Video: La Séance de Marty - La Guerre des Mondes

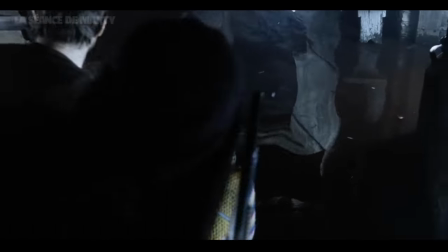2356s
Cela dit, Spielberg ne rend pas seulement hommage à lui-même, mais aussi au film de 53 auquel il semble vouer une totale admiration et dont il reprend même certains plans à l'identique,
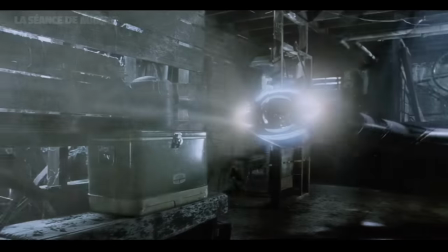2365s
tout en redonnant au passage un petit coup de polish à ce film qui a quand même sacrément vieilli. J'aurais juste quelques réserves sur le design de ce truc qui me fait vraiment penser à une lampe de dentiste.
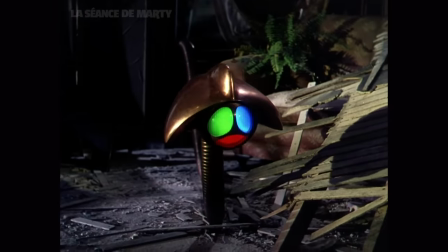2373s
Cela dit, ça reste toujours plus menaçant qu'un pommeau de douche.
Rendez-vous, humain.
Et ça, sérieux, mec.
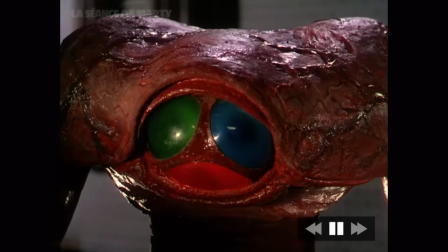2379s
On dirait E.T. avec un jeu Simon encastré dans la gueule. Mais je m'égare.
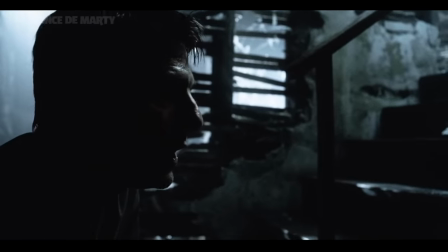2382s
Pendant que j'étais en train de raconter mes conneries, Ray se rend compte que Rachel a disparu. Un hurlement provenant de l'étage du dessus retentit,
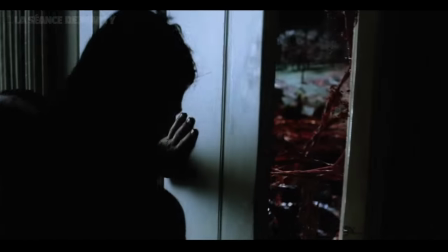2389s
et Ray ouvre la porte de la maison, obstruée par d'étranges racines rougeoyantes qui l'empêchent de traverser.
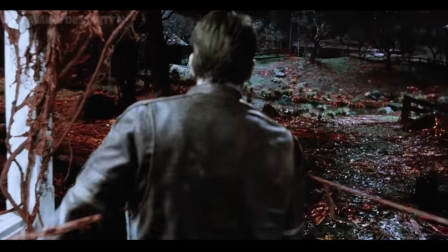2394s
À partir de ce moment-là, la Terre n'appartient plus aux humains. Les envahisseurs sont désormais chez eux.
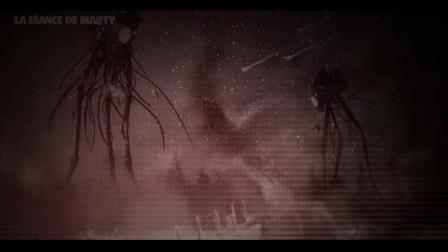2399s
Dans cette séquence, on s'enfonce dans la vision de H.G. Wells. On quitte l'aspect ultra-réaliste et spectaculaire pour tendre lentement vers une fable macabre.
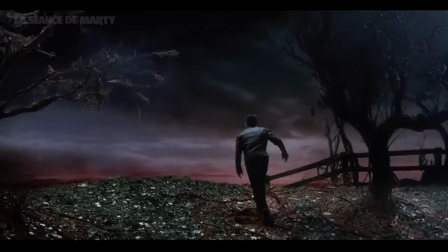2407s
Comme si la maison au Kansas du magicien d'Oz était maculée de sang. Sans exagérer, il me semble bien que ce plan est de loin le plus dépressif de toute la carrière de Spielberg.
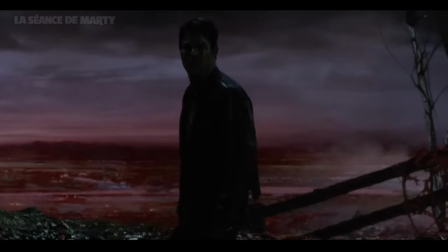2415s Oui, monsieur. Rachel ! Rachel !
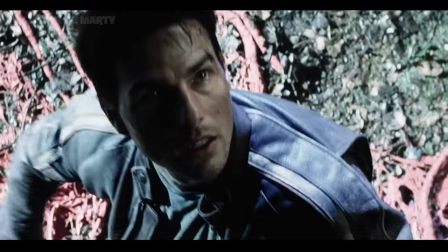2422s
C'est d'ailleurs à ce moment-là que le film va atteindre le point culminant de l'horreur, lorsqu'un tripode s'empare de Rachel et que Ray,
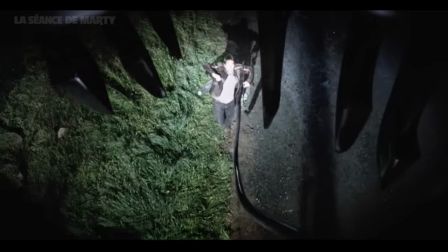2428s
désespéré, va se laisser kidnapper à son tour comme pour se laisser mourir aux côtés de sa fille.
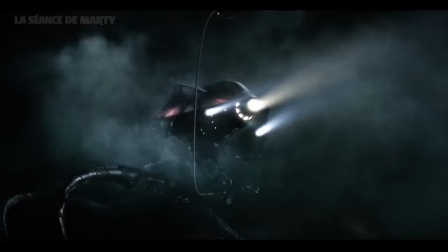2433s
Et je dois bien avouer que c'est bien là la séquence la moins bonne de tout le film. Spielberg avouera lui-même ne pas avoir aimé la tournée, et ça se sent.
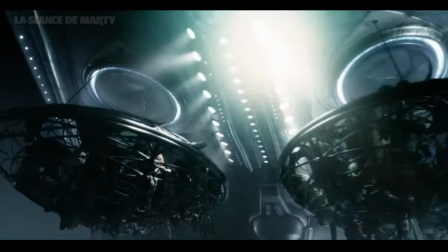2440s
On en revient toujours à ce problème de parti pris à moitié respecté.
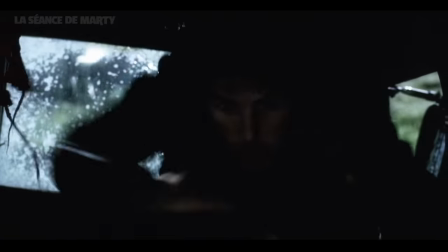2443s
Si le but était de suivre un protagoniste impuissant et dépassé, quel intérêt de le voir choper une grenade dans une vieille Jeep pour ensuite dézinguer un tripode ? C'est dommage, putain.
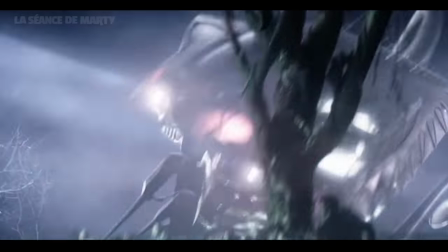2452s
Alors certes, on nous fait clairement comprendre que ça ne change pas grand-chose, et que Ray, à défaut de sauver le monde, a surtout sauvé sa fille, en détruisant un tripode qui était de toute façon condamné.
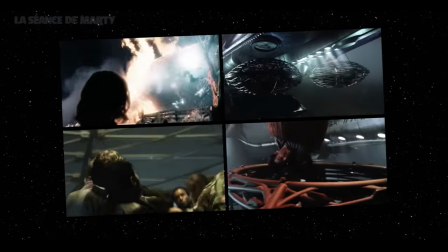2461s
Mais il n'en reste pas moins que cette séquence, complètement forcée, n'est là que pour répondre à un cahier des charges relou,
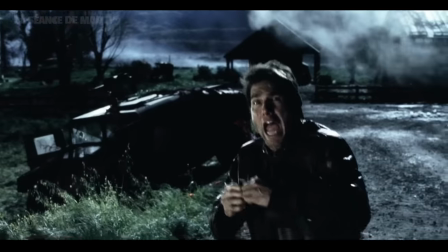2466s
fait pour contenter un spectateur qui ne supporterait pas de suivre un Tom Cruise qui ne prendrait aucune décision.
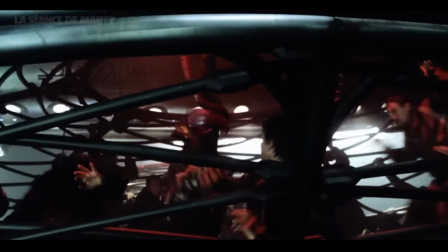2471s Merde.
Et à propos de merde, je ne parlerai pas du design de ces espèces de trappes qui absorbent les humains,
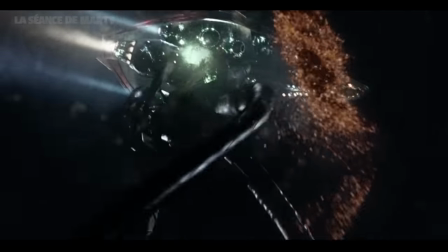2477s
qui ressemblent, à des trous du cul, hein, on va pas se mentir, tout le monde l'avait remarqué. Oh non, putain, c'est dégueulasse, si on s'en prend plein la gueule en plus.
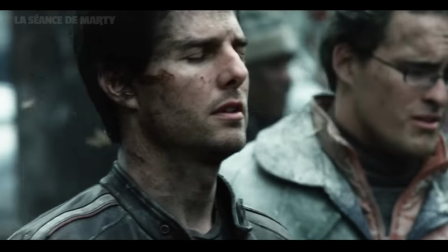2485s
Enfin, la pression retombe.
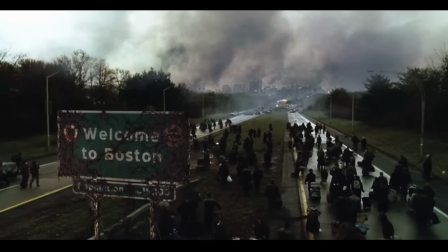2487s
Ray et Rachel arrivent finalement à rejoindre Boston dans un plan que je trouve magnifique, où les derniers survivants errent sur une autoroute abandonnée après la rafle des machines.
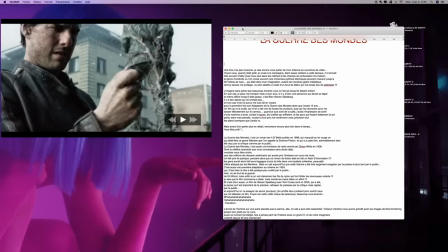2495s
Bon, tout le monde sait que Spielberg est juif. Hein, ok, donc je peux effacer ce paragraphe. Ray s'aperçoit alors que cette étrange végétation extraterrestre ne s'adapte pas à notre atmosphère.
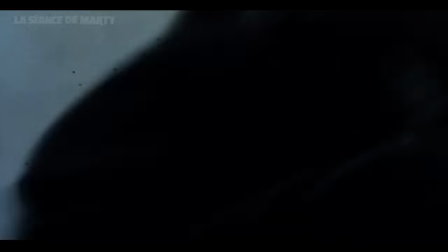2504s
Ce qui nous emmène tout naturellement au dernier acte, où Ray se rend compte que les oiseaux arrivent à s'approcher d'une de ces machines, ce qui laisse deviner qu'elle n'a plus de bouclier de protection.
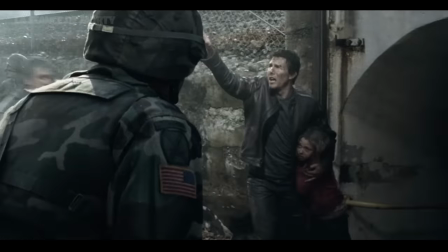2512s
Ray suggère à un militaire de lui défoncer sa chienne de race, parce que oui, il fallait encore trouver un truc à faire à Tom Cruise. L'armée ouvre le feu, le tripode est vaincu, mais avant de pouvoir nous réjouir, la mise en scène nous montre que ce tir de roquette n'était qu'une façon d'abréger les souffrances d'un alien à l'agonie,
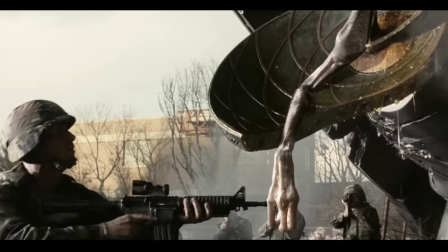2526s
dont la mort fut provoquée par son incapacité à s'adapter à notre écosystème. Les microptériens auxquels il n'était pas immunisé ont exterminé les envahisseurs.
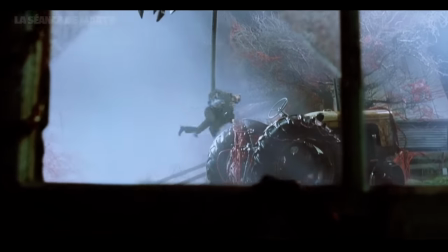2534s
Donc la prochaine fois que tu râles parce que t'as le nez qui coule, pense que c'est peut-être juste le prix à payer pour ne pas se faire coloniser par ces saloperies.
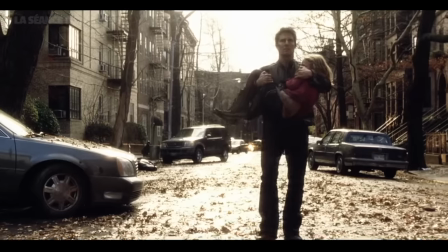2540s
Ah ben voilà, t'as bien saisi la morale de... Ray ramène finalement Rachel auprès de sa mère en la portant dans ses bras,
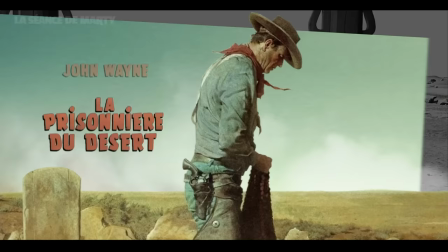2546s
comme pour rendre un vibrant hommage au plan final de La prisonnière du désert de John Ford, un des films préférés de Spielberg.
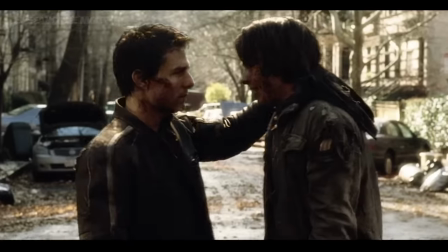2552s
Rachel court dans les bras de sa maman, Ray retrouve finalement son fils, tout est bien.
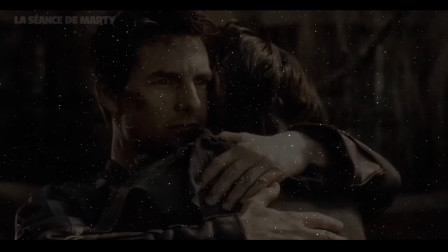2557s
Qui finit bien. Et c'est ainsi que se termine La guerre des mondes de Steven Spielberg.
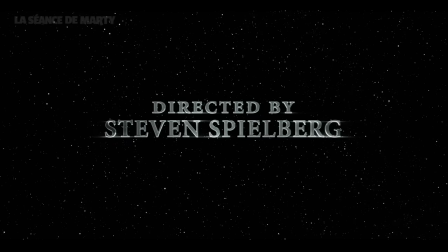2562s
Et c'est aussi à ce moment-là qu'on en arrive au sujet qui fâche. Musique !
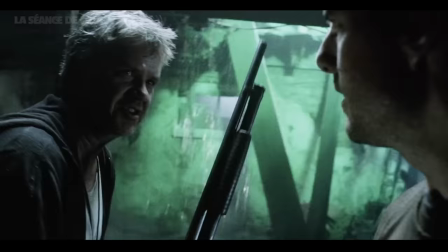2571s
Alors voilà, maintenant on va aborder l'inévitable sujet récurrent qui vient se coller au débat lorsqu'on parle de ce film depuis sa sortie, le Deus Ex Machina.
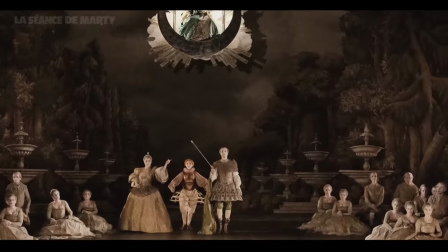2579s What is that?
Le Deus Ex Machina, je ne vais même pas perdre de temps à vous expliquer ce que c'est.
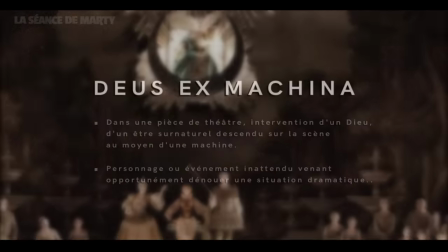2584s
Déjà d'une parce que je suis pas d'humeur, mais surtout parce que vous savez tous, absolument tous ce que c'est.
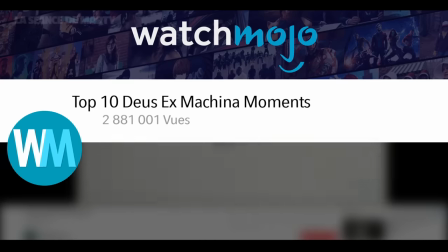2589s
Je pourrais même pas vous dire combien de vidéos en parlent et combien de chroniques de cinéma l'utilisent pour s'économiser un argumentaire.
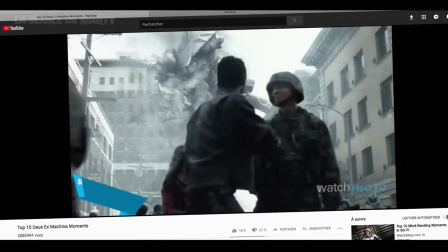2594s
En fait, le Deus Ex Machina, c'est typiquement le genre de terme un peu compliqué que certaines personnes qui, depuis qu'ils l'ont entendu une fois, se mettent à le coller partout et à propos de tout.